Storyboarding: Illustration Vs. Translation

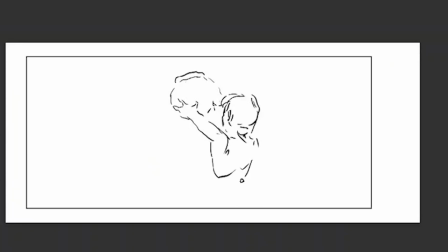(8:11)
And now we follow her around
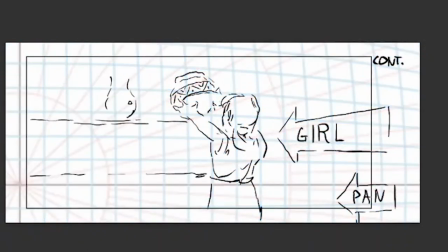(8:14)
where she approaches a stall that has a lot of hand-painted pottery.
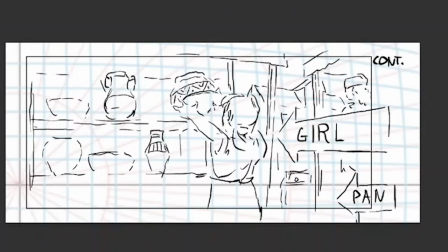(8:22)
And she takes a large, pretty hand-painted pot off of one of the high shelves.
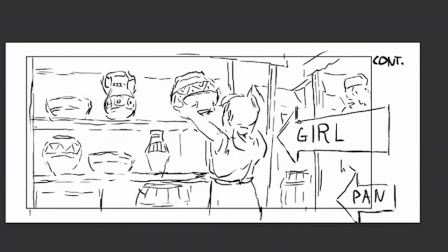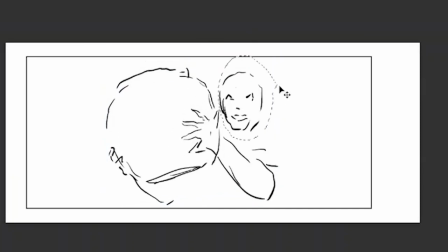(8:35)
So as the young girl is admiring the handiwork that went into making this pot,
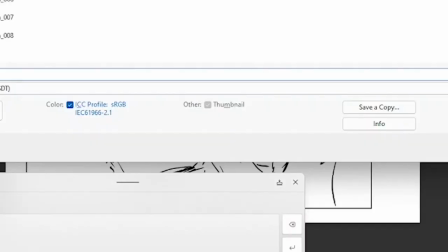(8:43)
we can see her mother react. She turns and sees what her daughter's holding.
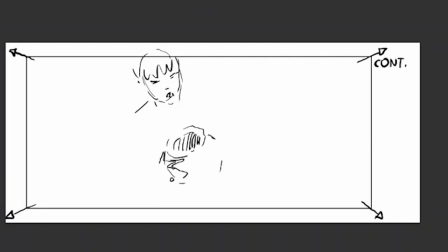(8:49)
The mother comes forward, takes the pot from the child, and
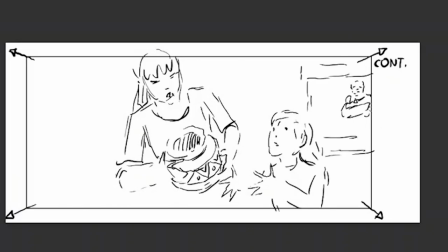then we see the mother dutifully replace the
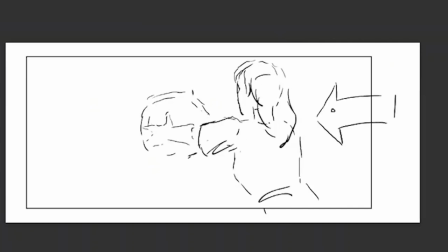(9:07)
pot on the high shelf of the stall with the rest of the pottery.
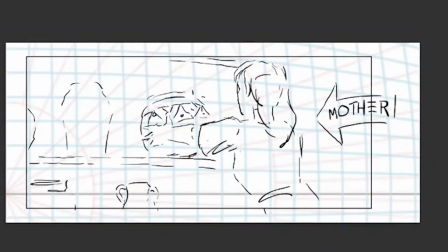Then as a woman turns away,
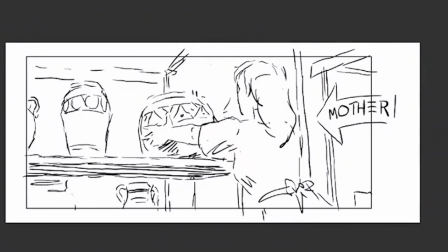(9:20)
we can linger on the pots and in the cinematic language when you hold on something, you're expecting something to happen.
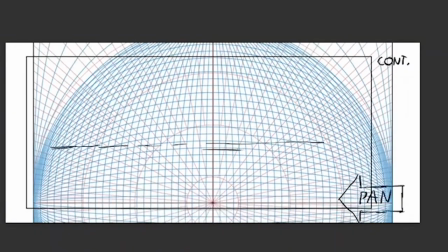(9:28)
And when you hold on something and nothing happens, it builds tension.
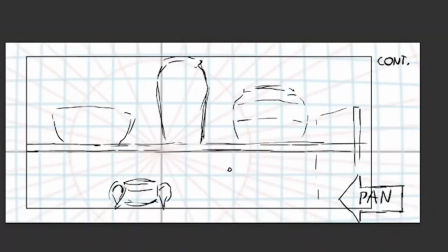(9:32)
It makes us think something is going to occur and we're waiting to find out what it is.
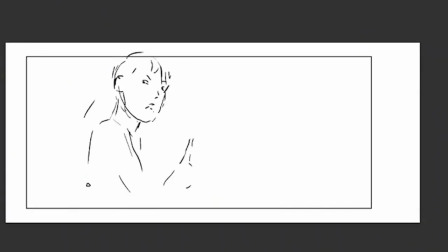(9:43)
so then from here we can see the woman turn probably to reprimand her daughter for picking up a pot that was fragile and perhaps
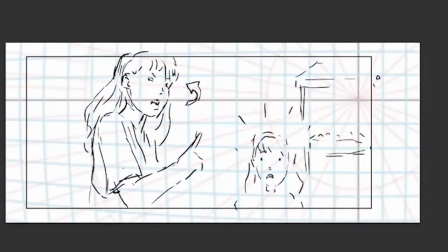(9:53)
expensive but now the little girl is startled by something and we hear
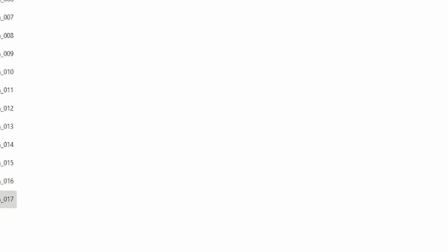(9:58)
a sound that we can't identify the mother becomes aware of it too we cut back to
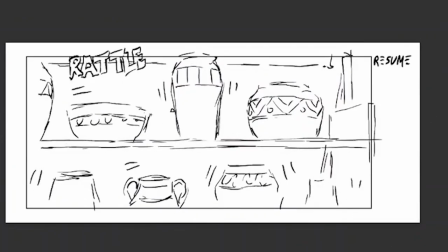(10:04)
the pots and now we see that they begin to rattle dangerously and they're being unbalanced onto the shelves.
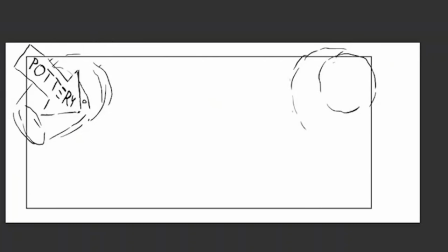(10:11)
And then we see the pots come crashing down to break against the hard-packed earth. From here, the camera can pan up quickly to
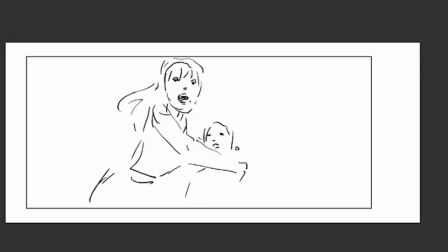(10:27)
the woman who grabs her daughter protectively in a state of panic, as we now hear off-screen sound of horsemen. And now we can cut wide to see the horsemen crashing into the village.
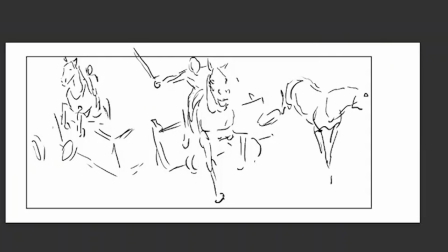(10:41)
So this is obviously a made-up example,
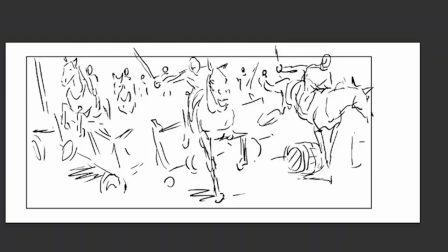(10:46)
but it's very much like the kind of thing that I would draw and propose to the filmmakers, and it's, you know, it's useful to have me spend an hour exploring a potential idea like this, than for them to have to spend a day or two filming it. In conclusion, to be an effective translator, you need to be fluent in the source language and in the target language. So in this case, in the written language of the script and in the visual language of cinema. Now, an argument could be made that it's not the storyboard artist's job to translate, that that's the director's job, and that's not wrong. However, I believe you can be a better storyboard artist if you do understand the translation process. If you have any thoughts, please share them in the comment section below.